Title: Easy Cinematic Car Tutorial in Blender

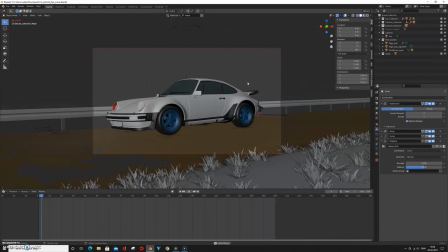(12:21)
However, we do not want too much motion blur, because we would like to see what is actually happening in the animation.
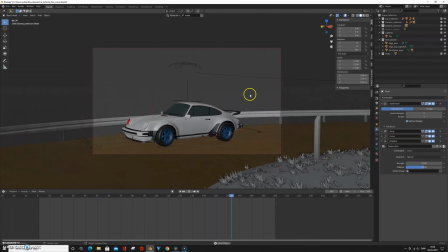(12:27)
I like to keep my subject centered in the frame. In this way, it's easy to follow along the animation and see what's going on.
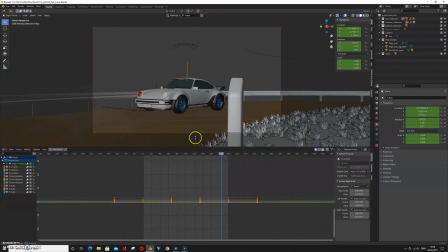(12:32)
The camera shake is controlled by the empty that is parented to the car base. You can change the amount of shake by selecting the empty and go under the graph editor.
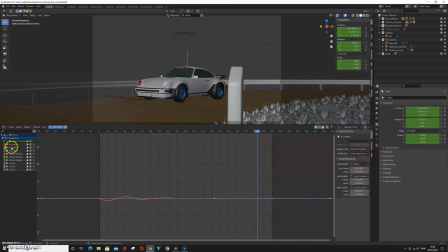(12:40)
There is a noise modifier applied to the Z location and the X location. You can get a different result by playing around with the noise settings.
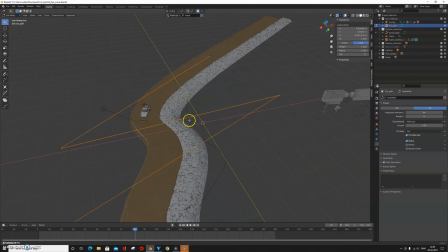(12:47)
Let's say you want to give the car a new animation. You might just tap into edit mode on the car path and move it around.
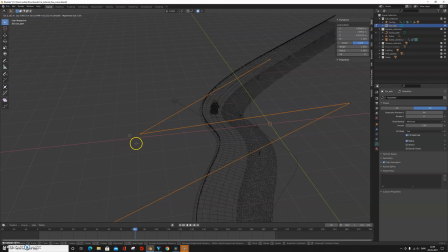(12:52)
But as you can see, you move all the stuff that is connected to the car path. So what you want to do is duplicate the car path, rename the new car path car animation or something like that, and assign the car to the new car path under the constraint.
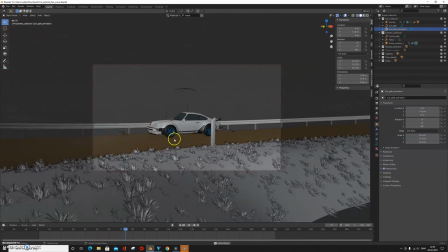(13:04)
Now you can give the car a new animation if you want to. As you can see in the animation, the wheels are actually turning when the car is turning around a corner.
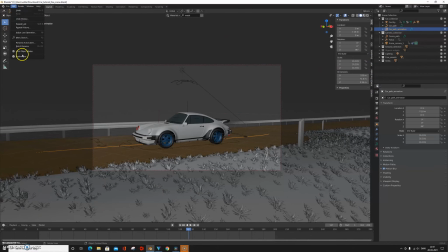(13:11)
This is because of the Rigacar plugin. The plugin automatically calculates when the car is moving around and bake in a keyframe simulation for this. So you should definitely go grab the Rigacar plugin, it's free in the description. When you are happy with your animation, all you have to do is select your rig, and as you can see,
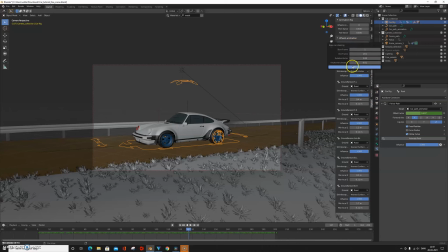(13:26)
there is a tab for the Rigacar plugin, and then you just have to bake the steering and bake the wheel's rotation.
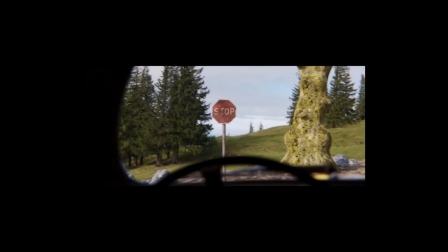(13:31)
Well, a lot of you wanted to know how I did the green screen guy in the yellow Beetle, so I'm gonna show you just that.
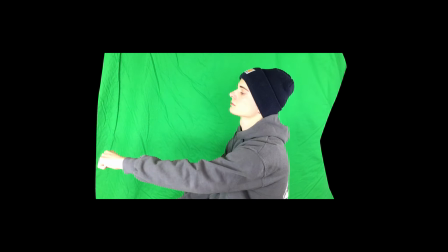(13:36)
Shoot some green screen footage and key out the actor. Export the image sequence with an alpha transparent background.
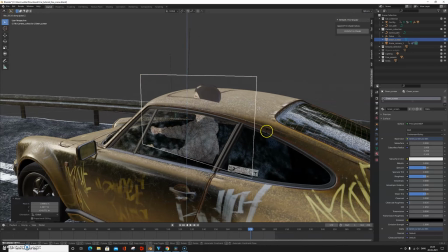(13:40)
Import your footage using the Import Images as Planes add-on. Place the footage in your car and press Ctrl P to parent the footage to your car.
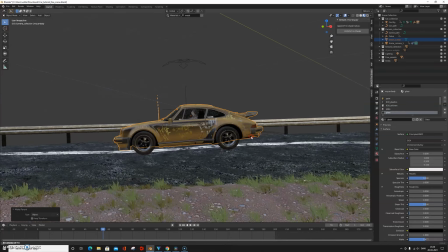(13:47)
Well, of course this technique has limitations as the actor does not appear in the front view. So how do we solve this?
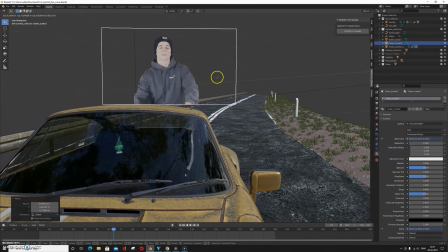(13:52)
You probably guessed it. Just shoot some footage of your actor in the front view and parent by object once again, and let him drive into the sunset.
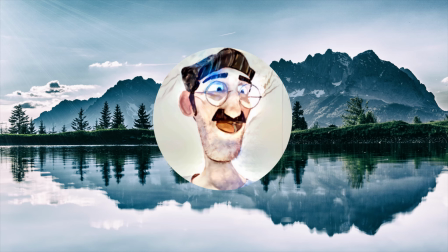(13:58)
Well guys, there's still a lot of stuff that I would like to cover, but it's not gonna be in this video unfortunately. However, if you enjoyed this video, feel free to drop a like, otherwise I'll see you in the next video.